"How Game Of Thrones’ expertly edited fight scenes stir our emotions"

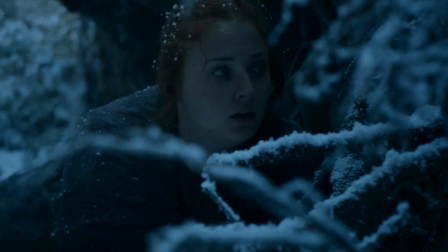4:08 You're following like four different characters plus all of their opponents. It's just like a lot going on.
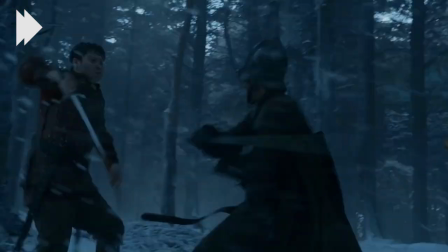4:13 It just goes through until it's done and then immediately they go into this very still
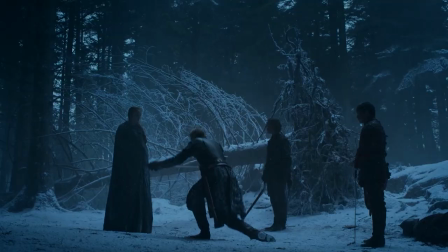4:19 very soft scene where Sansa accepts Brienne and I think that's what gives that scene its weight.
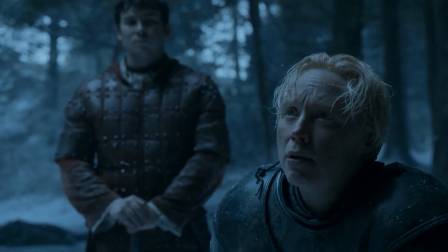4:24 It stands in such contrast to what they put before. So we have these two drawn-out fight scenes or normal length fight scenes and then we have the abbreviated fight scene that's cut short with a spear through the head in Dorne, right? But I I want to go back a little bit in the Dorn storyline here and look at a different, more peaceful shot. You know, the cinematographers must love setting up these Dorn scenes, right? Because as opposed to sort of the cold, wintry realms of the north or the sort of desert realm of the east, you just have this lush green. It's so full of color. So the director really uses the lush Dorn setting to his advantage here. I was caught by surprise despite myself. You should always expect violence on Game of Thrones, but this is how good the show is in catching you off guard.
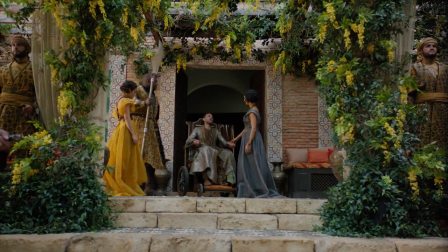5:09 This is so placid. It looks like, you know, a Renaissance painting, this shot of Doran on the throne.
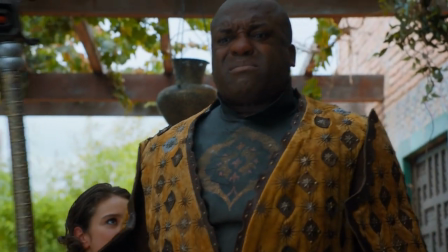5:15 And then we pivot so quickly to violence once this message comes through that it's shocking.
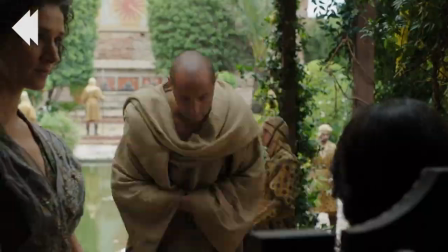5:22 To me, what I noticed was how public it is.
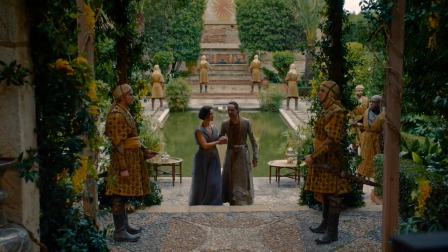5:26 I feel like most of the times in Game of Thrones, an assassination scene like this, it's usually done in secret.
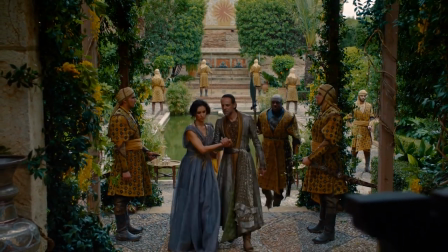5:32 Or, you know, maybe in a big crowd so that you can't tell who did it. You don't expect it because this feels like a very safe setting.
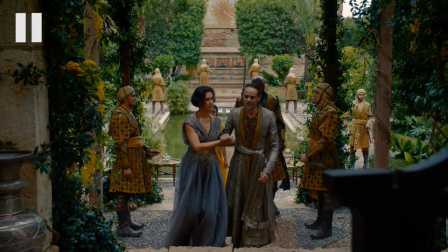5:38 There's literally guards there.
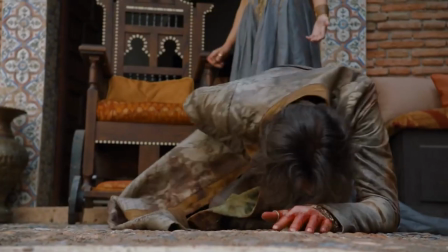5:39 The most shocking aspect of this scene is not so much the stabbing, but the lack of action by all these brightly colored guards who we've already noticed.
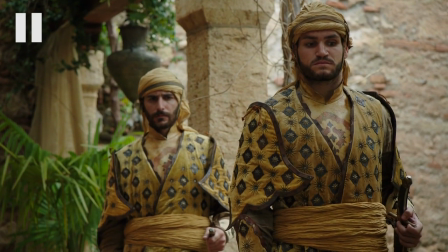5:49 Their stasis adds to the sort of shock and confusion here, which is a great touch. Let's talk about a scene, you know, Game of Thrones, I think almost every episode that I've ever watched of Game of Thrones, there's a few scenes where I'm watching and I'm like, anywhere from like, eh, to like... Like, geez, this is not, yeah, not working. And to me, that scene here was the Varys and Tyrion sequence as they're, like, strolling through the city. And even though they have, like, good one-liners against each other, it feels, like, very flat. So I'm curious, did this sequence work for you? No, I have the same feeling you did, and I actually do blame the performances, which may sound crazy because these are two really talented actors here who I love. These are two of my favorite characters, And I love when they have scenes together, but the chemistry isn't there.
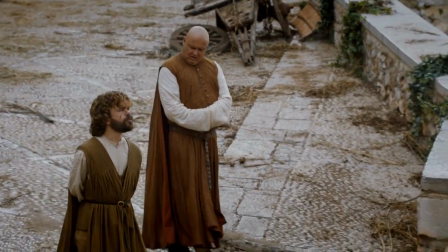6:37 You walk like a rich person. You've spent a lot of time studying the way rich people walk.
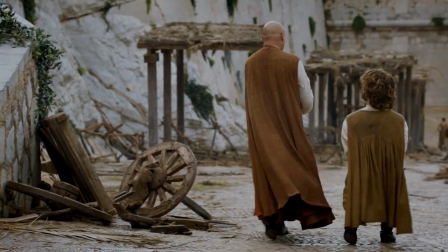6:43 You walk as though the paving stones were your personal property.
You know, maybe it's that the way that they shoot this scene is just this one long shot.
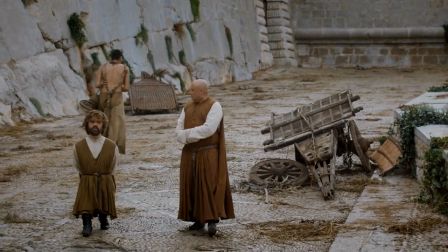6:51 And they're sort of more interested in giving you the surroundings of what it's like down in Marine.
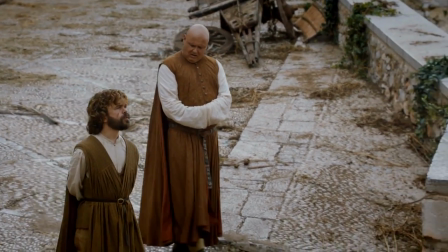6:59 In Meereen, instead of relying on being able to cut to Tyrion's expression when he's making fun of Varys.
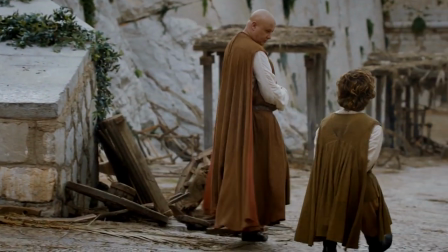7:07 I think that's where you really get the good relationships between them.
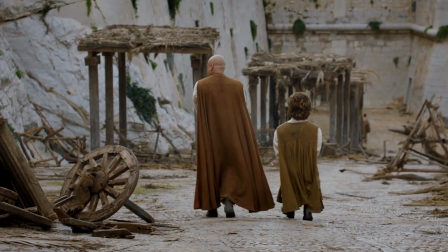7:11 And I think this is a case where you see Game of Thrones is like, well, we've got to give people a sense for what the lower class part of this city is like. And so we can't focus on these two guys. I think that that's maybe why it doesn't work for me. I think you're right. I think in this scene, conceptually, the figure and ground are almost swapped. Where the background is the more important thing, but there is some good we talked before taping There are some good shots in this sequence when
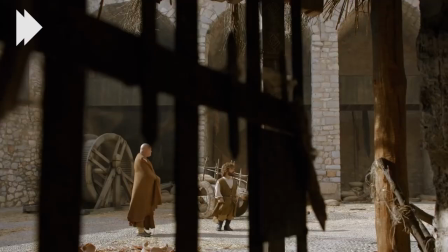7:35 you can see that they're sort of being watched especially this shot here I just think it's like very eloquent. It feels dangerous under these spikes. Yeah, these swords of Damocles hanging over each of them The other thing about this shot is they're each in their own box. They're separated which gave me pause It does feel like this may portend some split between the two of them. Yeah. All right, well, let's talk about the thing that everybody's talking about with this episode. Okay, we'll close with the Red Woman. I have some comments here about it. We've got Dan the King of Sock Monkeys. I hope to God that had something to do with the plot in reference to her taking this movie. Her nudity, yeah.